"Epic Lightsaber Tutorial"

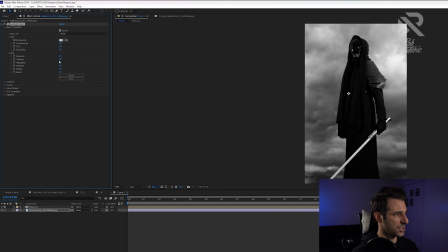We're going to desaturate the image, and we're going to up the contrast quite a bit.
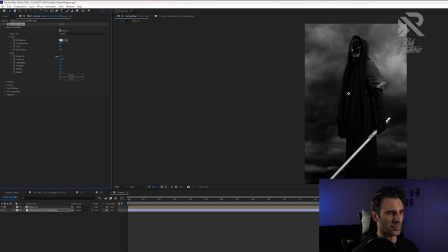We're also going to bring down the exposure a little bit so that we can make it look a little bit more like nighttime. And that should give us a good thing. We want to make sure that the Sith Lord is a little bit separated from the background. Now, given that we have this right there, it's looking pretty darn good.
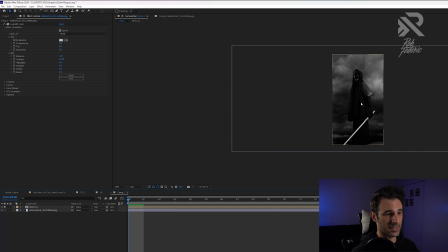The next thing that we're going to want to do is add the rainfall that I added into the original shot to create that sort of Sin City style look.
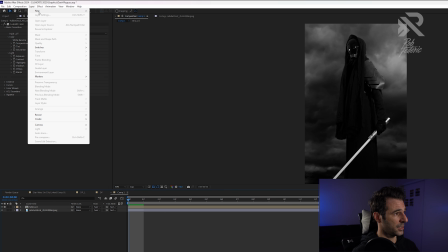And we're going to do that by going to Layer, going New, creating a new solid.
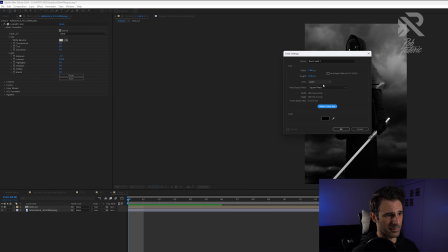We're going to make it comp size so that it matches the composition that we have, and we're going to hit OK.
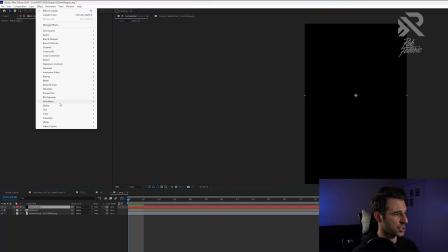And then we're going to go into Effect, Simulation, Rainfall. And we're going to select that.
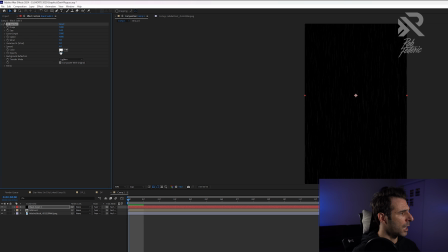And we're going to up the opacity to 100% so we can see what's going on. We're also going to set the transfer mode of the rain to screen.
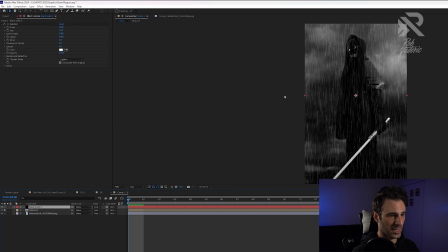So we go into the mode over here and set that to screen. And now we can sort of see this rain that's falling in the shot. Now, if we were going to render this out and hit 0, you can sort of see that it falls kind of badly right there.
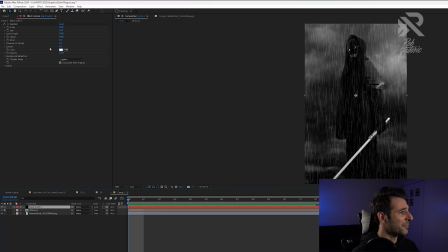We want to make sure we make some tweaks to this to make sure the rain looks pristine. So first things first, we're going to add a little bit of wind direction so that we can sort of get it to the side. We're also going to decrease the number of drops that we see because we don't want it to be super heavy rain.
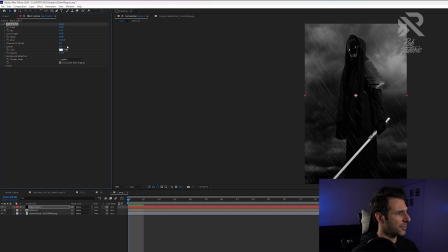We want it to have a sort of more sparse effect. The other thing is we're going to drop the opacity back down to 50% so that it looks more realistic. And then we're going to Control D to duplicate the black solid layer and bring it underneath the Sith Lord layer so that we have a background rain.
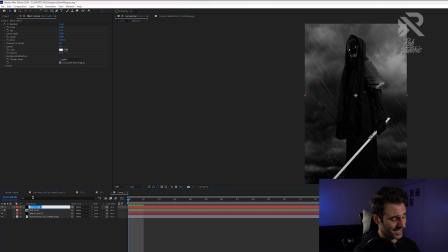So we're going to call this top layer, and you rename layers by hitting Enter. You call this top layer foreground rain. And we call this one background rain. Excuse me.
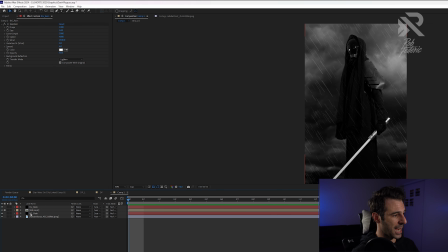Right? And now we have the rain. We also want to offset the background rain so that it doesn't match up exactly with the foreground rain.
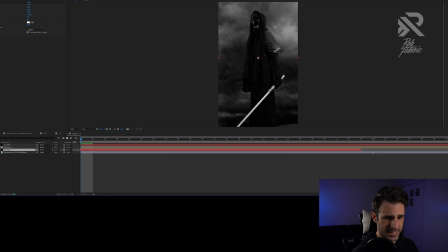And we do this by just shifting the layer down and extending it so that they are on different times.
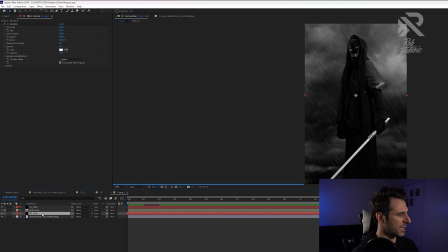And we're going to make a couple more tweaks on this one. We'll maybe add just a little bit more wind on the background and then increase the size of the drops and maybe just, you know, add a couple more there in the background. And now if you hit 0, you should have a nice little side rain effect that sort of adds to the elements.
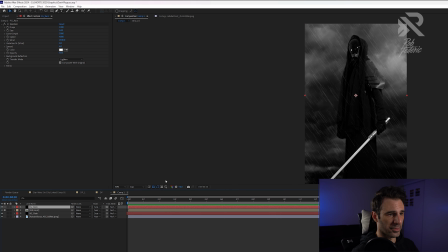Now, we could do a couple more things to make this look a little bit more realistic.
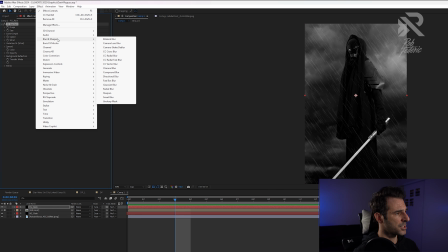We can go into Effect, Blur and Sharpen, and go to Camera Lens Blur.
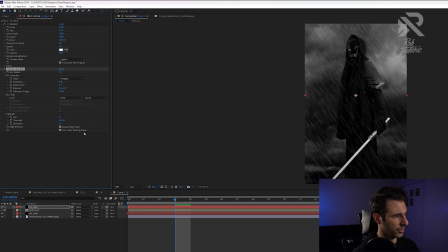That's going to simulate a bit of a camera lens blur. We're going to set this to about 3. And then you have like this sort of out of focus foreground rain that just gives it a little bit more depth to the shot. All right, now for the cool part, let's add some lightsabers. So we're going to go ahead and hit layer.
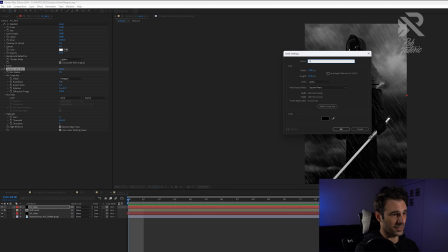We're going to select a new solid. We're going to call this Lightsaber and hit OK.
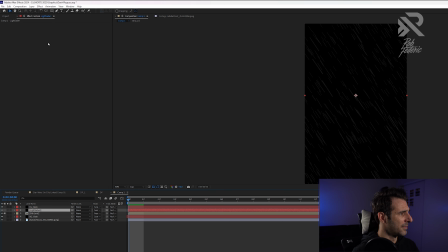And we're going to set that underneath the foreground rain layer. Then we're going to just shut off the foreground rain layer for now, just so that it doesn't distract us.
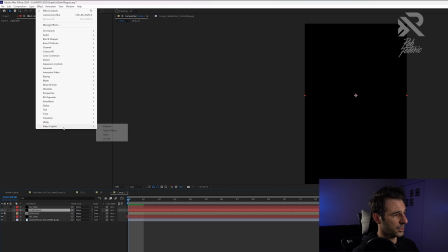And then we're going to go into Effect, Video Copilot, and we're going to go into Saber.
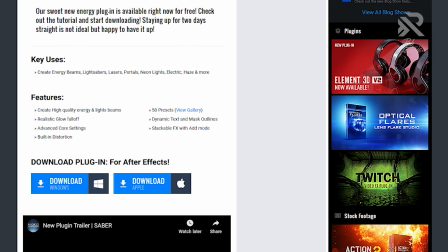If you've gone ahead and downloaded the Saber plugin, make sure you install it and then restart After Effects before you continue to make sure that there aren't any weird files or corruptions.
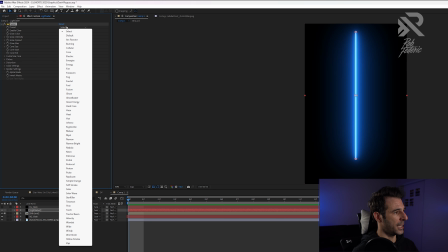Okay, so now that we have our Saber plugin, we're going to go ahead and try a more Sith-like approach to the lightsaber, which means I want it to have a slight distortion and a bit of unstable wavelength to it.
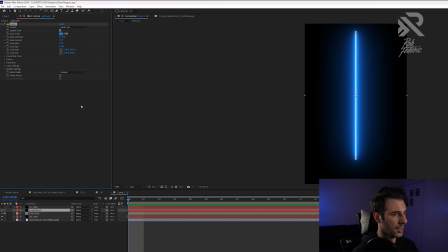So what we're going to do is going to go ahead and select the preset and set that to hardcore so that there's a little bit of sort of weird distortion. We're also going to go into the distortion and go into the core distortion and just bring the distortion amount down to about 5 so that it's not so prevalent,
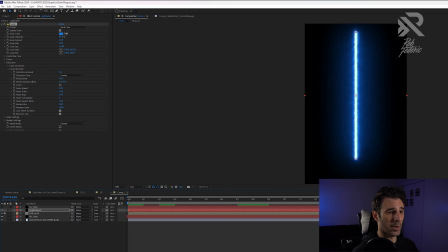maybe about 4. So that it's not so strong, but it sort of adds this sort of smoky atmosphere to it. We want the lightsaber to look like it's blending in with the environment and that the rain is somewhat interacting with the lightsaber and make it look like it's part of the scene.
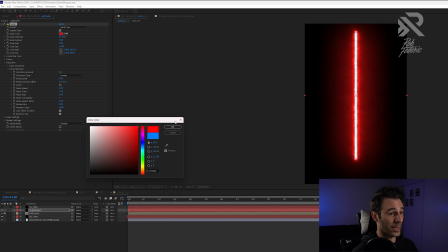Then we're going to go ahead and set the color to red, but you can set it to whatever color you want your Sith Lord to have. And then we're going to go into the render settings and go ahead and set the composite settings to transparent.
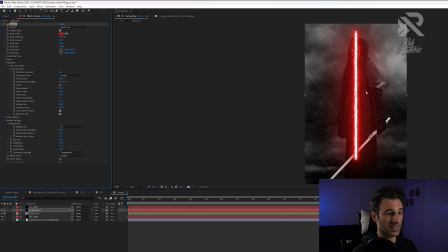And now we have a lightsaber that's going to be into the scene. We're going to select the core start and just collect an area and just select the beginning of the lightsaber there. And then we're going to hit the core end and set it to the back over here.
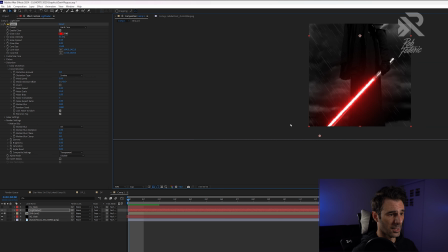And we're going to go to the head at the beginning of the animation or beginning of the shot, make sure that these line up.
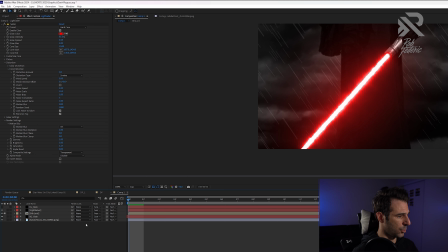And then we're going to go ahead and set the transfer mode for the lightsaber to screen as well.
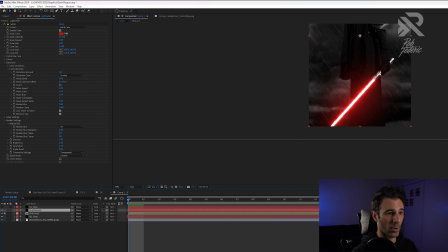And that's going to add a little bit more of a realistic blend to the shot.
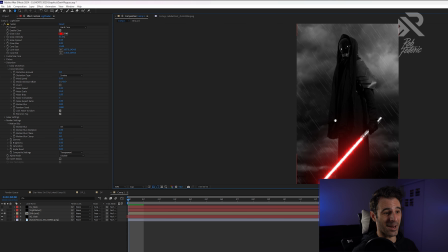Now, this is looking pretty good as it is, but we're going to have to animate the lightsaber move to match the movement that I have. Now, granted, I'm standing pretty still, but there's a moment where you do see the lightsaber sort of overlap because I am sort of moving my wrist a little bit. So we're going to have to match that movement with the Saber plugin.
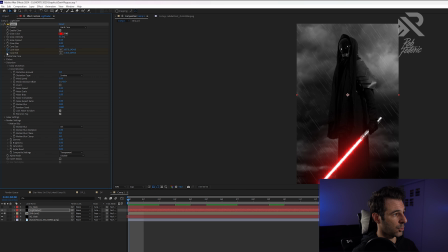So what we're going to do is set a keyframe at the core start and core end, and we're just going to move forwards in time a little bit.
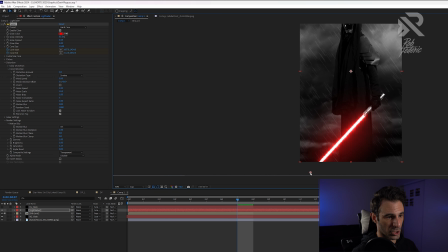And when we start to see the lightsaber in real life move, we're just going to adjust our lightsaber to match the movement.
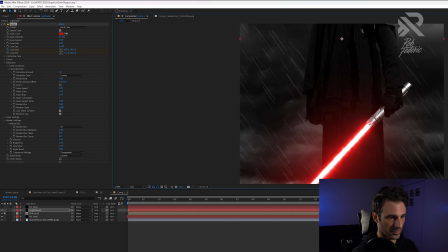Just sort of match it there.
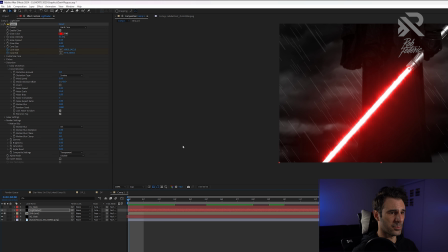All right, that's looking pretty good. And now we should be able to sort of pre-render this and check it out.
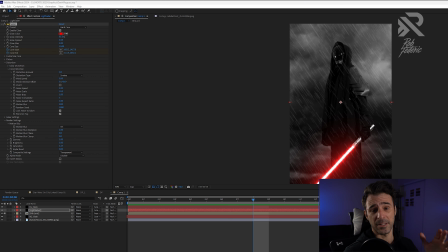And that's looking pretty awesome. Let's go ahead and turn on our foreground rain too. All right, so we're gonna wanna do one last thing to make sure that we make the lightsaber look as realistic as possible. Again, we want it to make sure that it's blending in with that environment. And we're gonna add a basic flicker to the lightsaber.
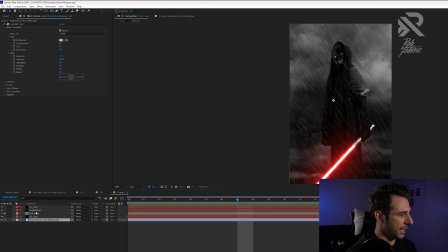Just give it a little bit more sort of unstable reaction to the rain. And what we're gonna do is go ahead into the flicker settings over here, and we're gonna go ahead and add the intensity up to about 40, and we're gonna increase the flicker speed to about 28 or so. And we're gonna go ahead and render preview that and see how that looks.
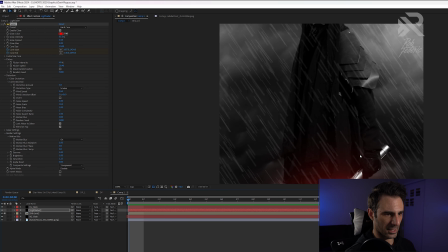And that's adding a little bit more flicker there that's making the effect look much, much better.
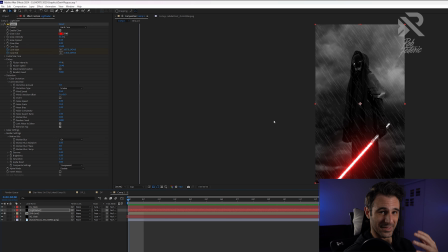The next thing I want to do is add some lightning to it because I want to create this sort of moody atmosphere that like is reflective of Sin City.
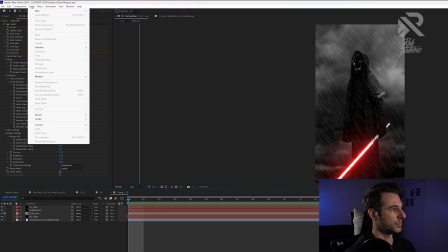So again, we're going to do that by going into Layer, New, Solid, and we're going to call this Lightning.
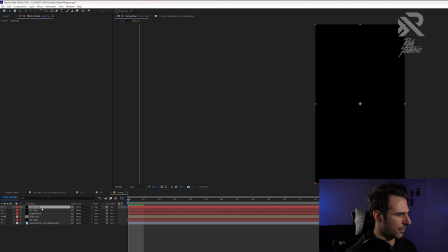And we're going to go ahead and drop that right behind the Sith Lord there.
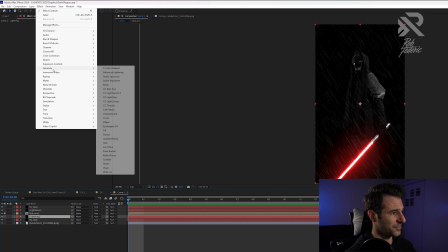What we're going to do is go into Effect, Generate, and go into Advanced Lightning.
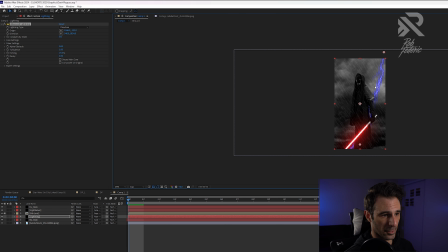And that's going to give us like sort of this bolt over here. And we're just going to set it like off to the side. We're going to make the bolt into a strike instead of a direction. That way we have a little bit more control of where we want to set the lightning bolt. And so we're going to go ahead and move a couple frames forward into the shot.
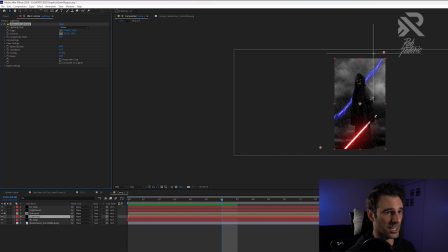We're going to go ahead and select the direction and put it up and also move the origin. And we're going to go ahead and mark a keyframe for both of these. And then we're going to go ahead and move a couple frames forward, maybe like 1 or 2, and set the strike down. Move 2 more frames, and then sort of move the strike down.
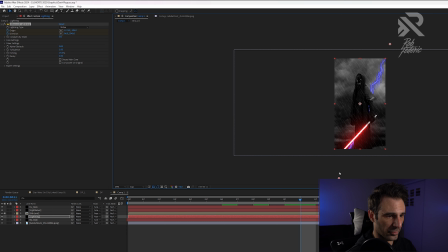And then we're going to go 1 more frame and wipe it off the screen. So that way it sort of just appears, and you know, we never see it again.
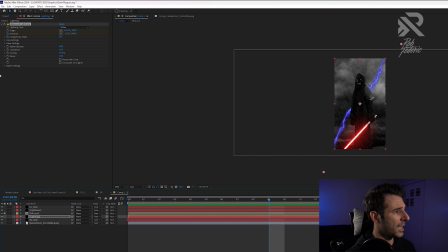So it just sort of bam, strikes right there. And now we're going to go into the core settings. Much like the lightsaber, we're going to keep the core as it is, but we're just going to increase the radius just a bit more to make the lightning bolt a little bit bigger.
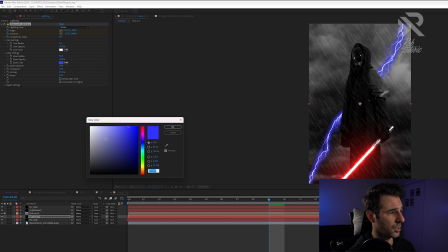And then we're going to go into the glow settings, and we're going to change the color to white because this is a black and white setting.
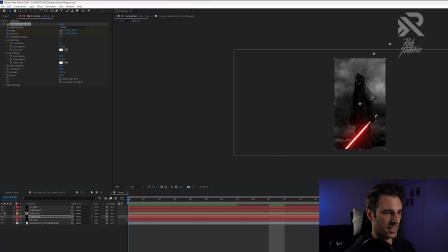So now we have sort of this lightning strike that is, yeah, it's looking pretty good.